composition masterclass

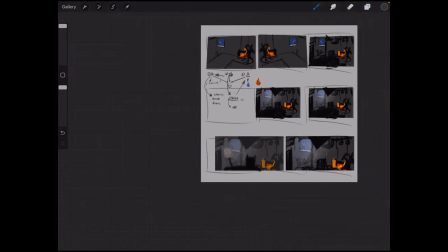(78:35)
So you see everything that we solved here, it's thinking about this, you know,
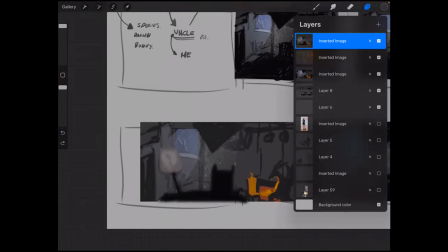(78:47)
this narrative. And it is, for me, it is impossible, you know, to think about
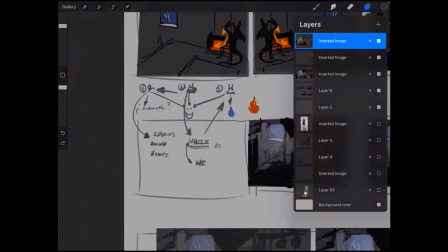(78:55)
composition if we're not thinking about those principles, right?
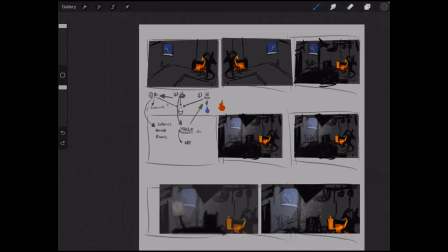(78:59)
That's why we had, you know, we have to connect those dots.
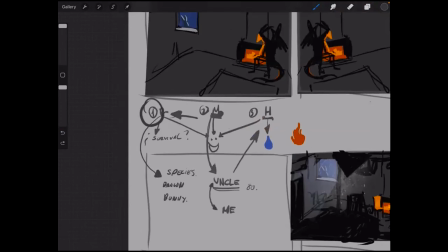(79:08)
You know, we got to connect all those three, right?
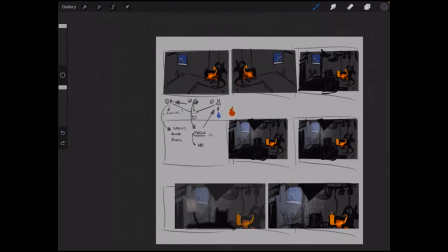(79:18)
In order to make more, to make it work, right?
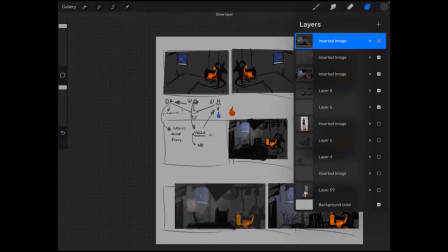(79:25)
So I want to go probably lighter, because if I blurred my vision,
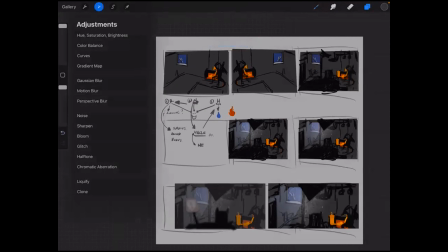(79:31)
and if let's say we start a
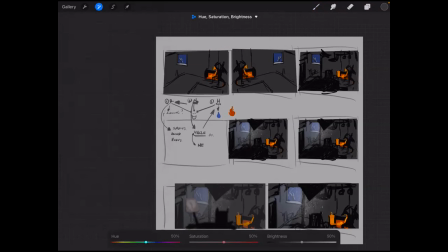(79:37)
thing, you know, in terms of light, and if we take the saturation, you see like there's nothing like going really
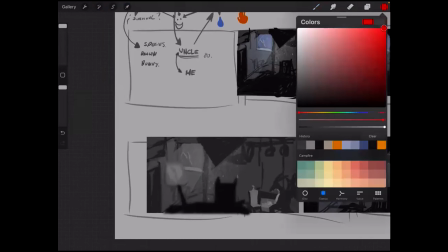(79:47)
taking, you know, our sight tends to, am I looking here or here?
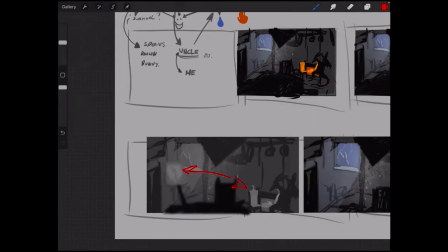(79:54)
You see, it's like what's the diva of my, what do you know, what's the what's the Billie Eilish of my composition.
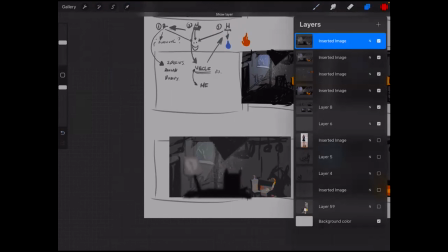(80:04)
So you see, it's not anymore, right? In terms of lighting, in terms of value. So I want to be more careful about that
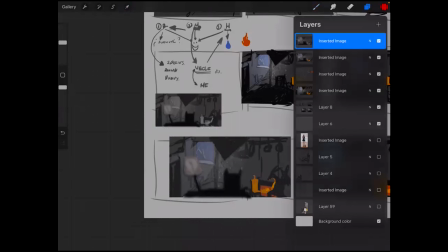(80:20)
and start, to think in those terms.
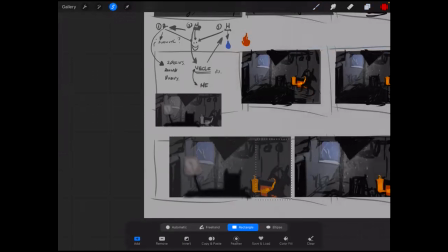(80:31)
So I'm going to take this one. I'm going to copy it,
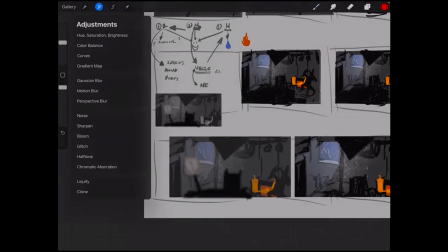(80:38)
paste it on top, and I'm going to go with curves and make brighter,
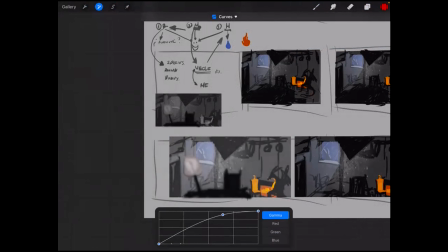(80:46)
more contrast on it. And at the same time, I want to go probably and give more saturation to it.
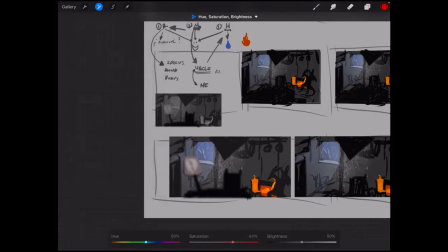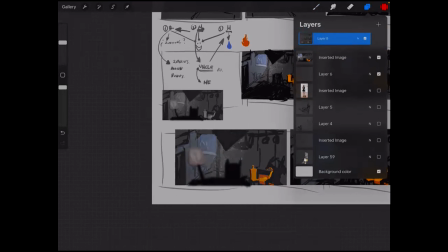(81:06)
And I'm going to take that one under. So I take just and I erase on top
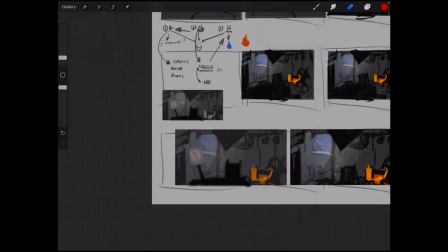(81:17)
of the dragon, of that point that I want to
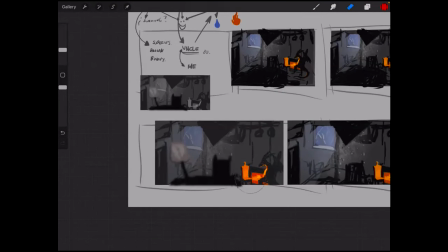(81:24)
give more importance to. So my sight goes right there.
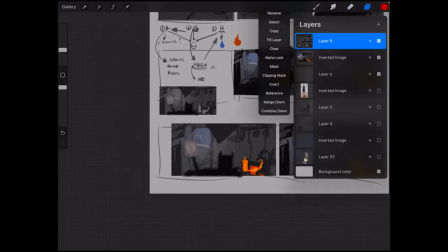(81:34)
And you can go again and redo the same exercise. So probably, my eyes are going straight out to that point, right? It's really obvious now.
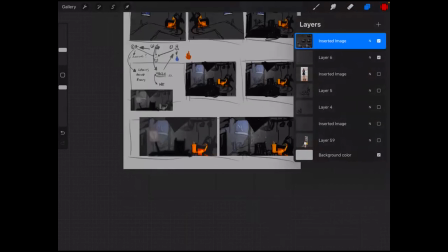(81:46)
You see, like the difference, it's subtle, but it makes a difference.
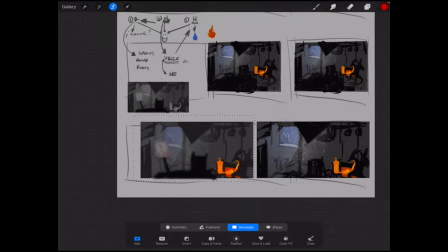(81:54)
And it depends on the thing you want to say. You see, like how everything we arranged,
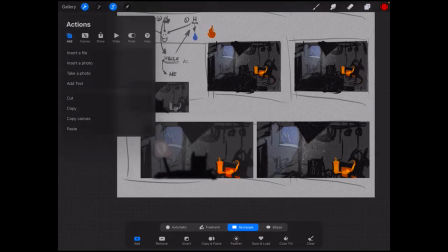(82:01)
it's depending on that message that you want to deliver.
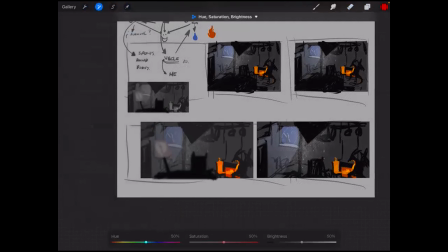(82:08)
Not just because I like to, but so you see, like everything here, it's lighter. So now even in the grayscale version, my eyes are going to that place. You see?
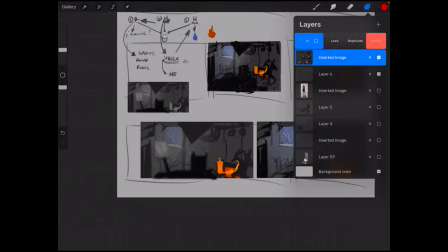(82:29)
So you can go even more with more subtlety, and think, okay, probably those
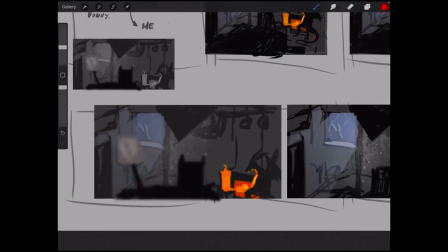(82:39)
underneath things, like probably this is cutting the composition way too hard.